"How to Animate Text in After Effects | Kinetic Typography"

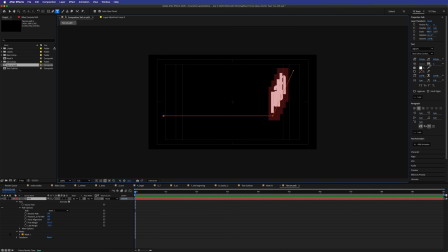And if we wanted to, we could just double click on this because it's still a text layer and change the tracking on this, for instance, to have that kind of move along and then track up as such. You can also reverse the path as well. So like if you wanted to have the letters go backwards for any reason, again, you can get completely creative with this.
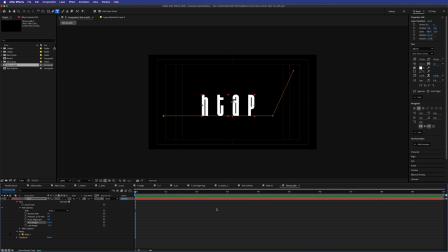And we will see this later on when we move to our in the beginning one, which is the circle comp.
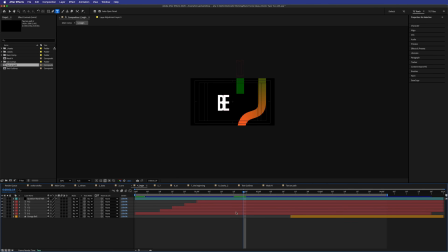So again, now that you know how that is done, we've basically just got these all animating along the path at different times, and we want those to be at different speeds so that it looks like the pipe is sort of sucking up each of these letters one by one.
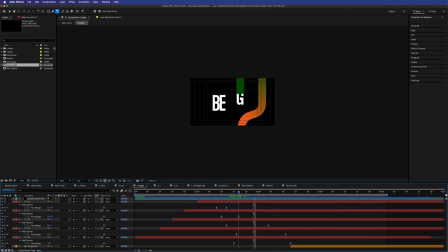And if you did this at the exact same speed, all of these letters would happen at the same time. As you can see here, the B and the E kind of get squished together, and I don't mind that. It's very fast at the end of this little animation. So long as I've got the N, the I, and the G kind of happening, all at once, I was pretty happy with that.
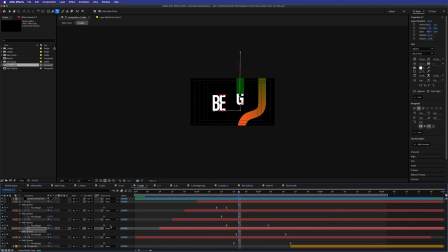But let's say, for instance, we wanted that E to happen at a different time. Let's just go find our E comp here, and we can just move the keyframe along a little bit. So maybe around about here, have it start a little bit earlier. There we go. And that way they're not kind of like bumping into each other. So again, it's all creativity.
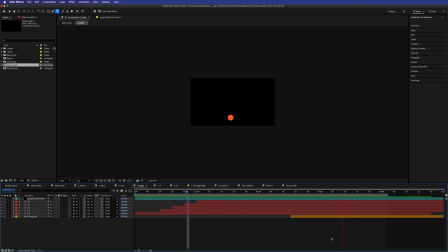You can do whatever you want, but that is how you do it technically along the path, animating text along a path. And then are you ready for the next one? Number 5. It's going to be the craziest one that you're going to learn in this entire tutorial.
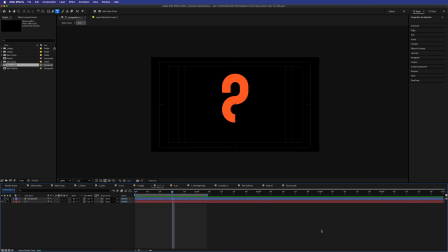I'm just kidding. It's just it's static. Sometimes you need some static things.
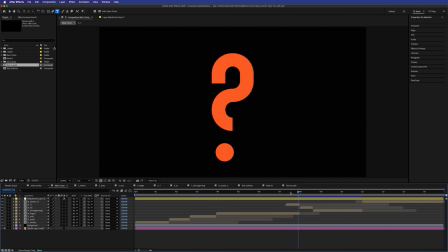You need breathing room. But I'll show you what that looks like in the main comp here. So number 5 is kind of in conjunction with number 4.
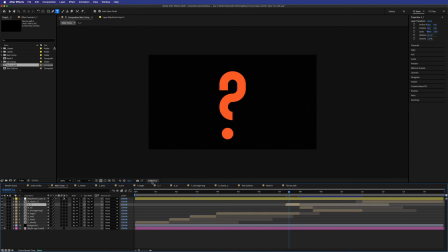You can see it's sitting over the top. So number 5 is on an alpha layer. If I go here and turn alpha on, you can see it's just this question mark.
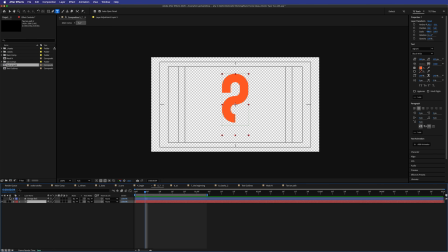And now the reason why I have done it this way is because if I show you this mask off here, I'll show you what the mask looks like subtracted. The bottom of the question mark is a square on this font, and I wanted it to be a circle so that it would continue with this ball motif. So I've just done a simple mask there.
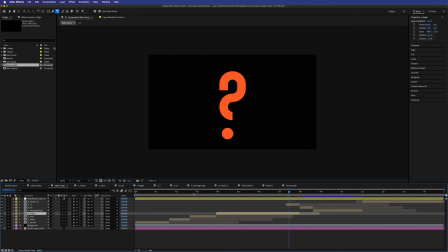And then in our main comp here, you can see that what we were just working on has the ball at the end of this,
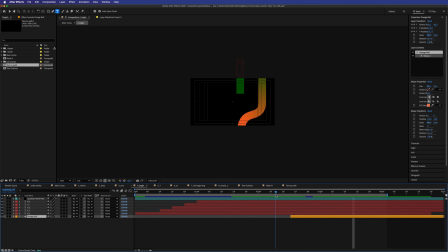dropping out of the bottom of the pipe, dropping out of the top of the pipe, bouncing along. And then that resting point there, again, sorry, I'm zoomed out.
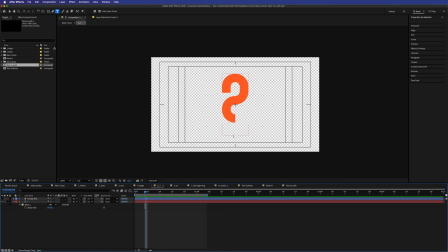That resting point there is exactly underneath where this question mark sits in the main comp.
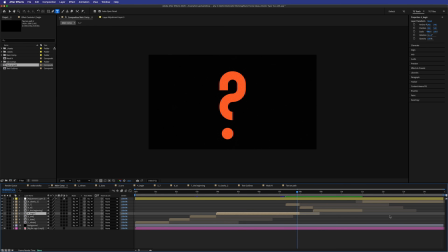So that's how you kind of like composite all of that together. There's 100 different ways to do what I've just done there, but as I was building this, that seemed like the quickest and easiest way.
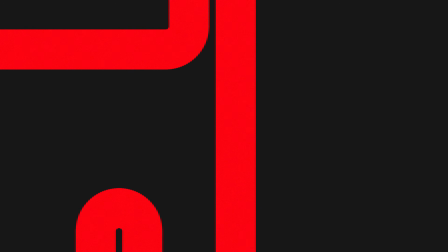Sometimes the quickest and the easiest way is the right way. All right, so moving on. This one's super simple as well, but actually looks really fun.
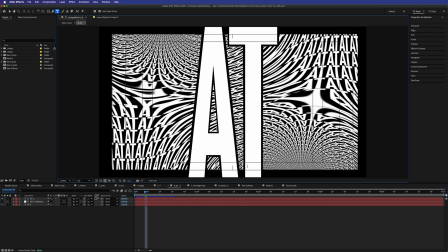Let me center this back up so you can see, and I'll turn a few things off.
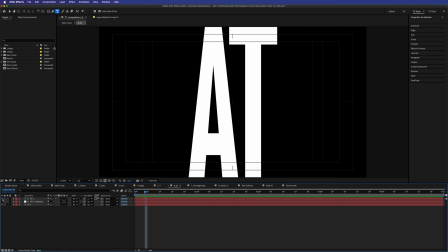Let's turn that layer off first so we can see what we're looking at. It's just big text basically, and then you've got this back layer here, or it's actually our top layer, but I'll show you how that works in a second.
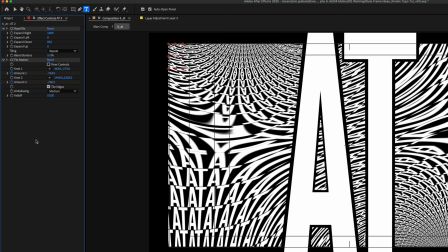You've got this, which has 2 different effects on it, CC RepeTile and CC Flow Motion.
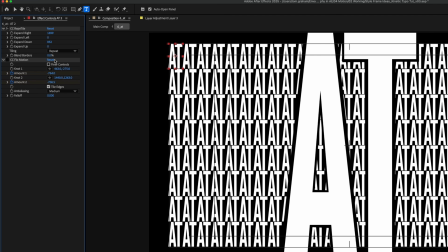So it's really just the one word, at, and if I go and show you this,
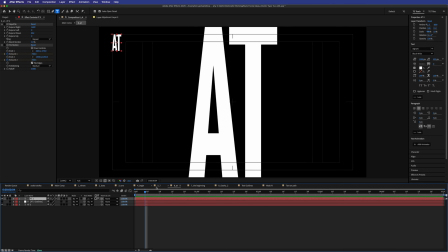it is one text layer with one instance of the word on it.
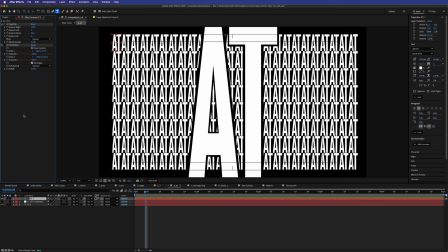And I've just got it up in the top left. You then add CC RepeTile on it, and you can expand however many times you want to left and right. And I've just done it between these safe margins here. And then you've got your expand up and down. And I've just done it again between these safe margins here.
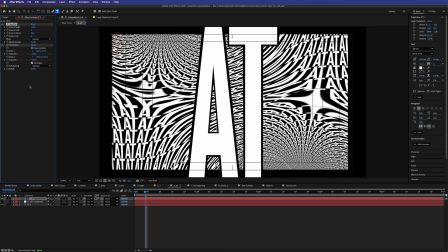And then I've got CC Flow Motion turned on, and CC Flow Motion is quite fun, really. I'll show you how it works. So you've got two different knots, and then you've got the amount that these knots kind of play with the image. So I'll just make the amount 0 for both of these, just so we can see what's happening. Actually, I'll make it like 10 or something.
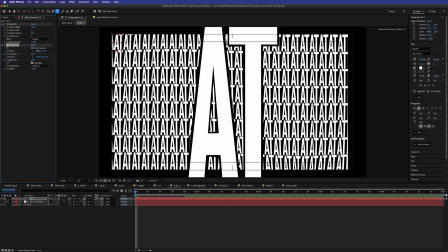And then I'll move the knots around. And you can see here, it's just warping in different parts of the image.
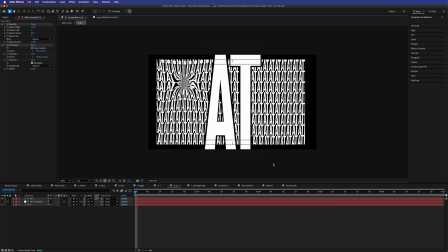And if I zoom out, you can see the knots are here. There you go. That's actually way better representation of what it looks like. So move those in, and then you can see as you animate those around, you just are kind of warping this text layer. And the bigger you warp, the kind of crazier you get.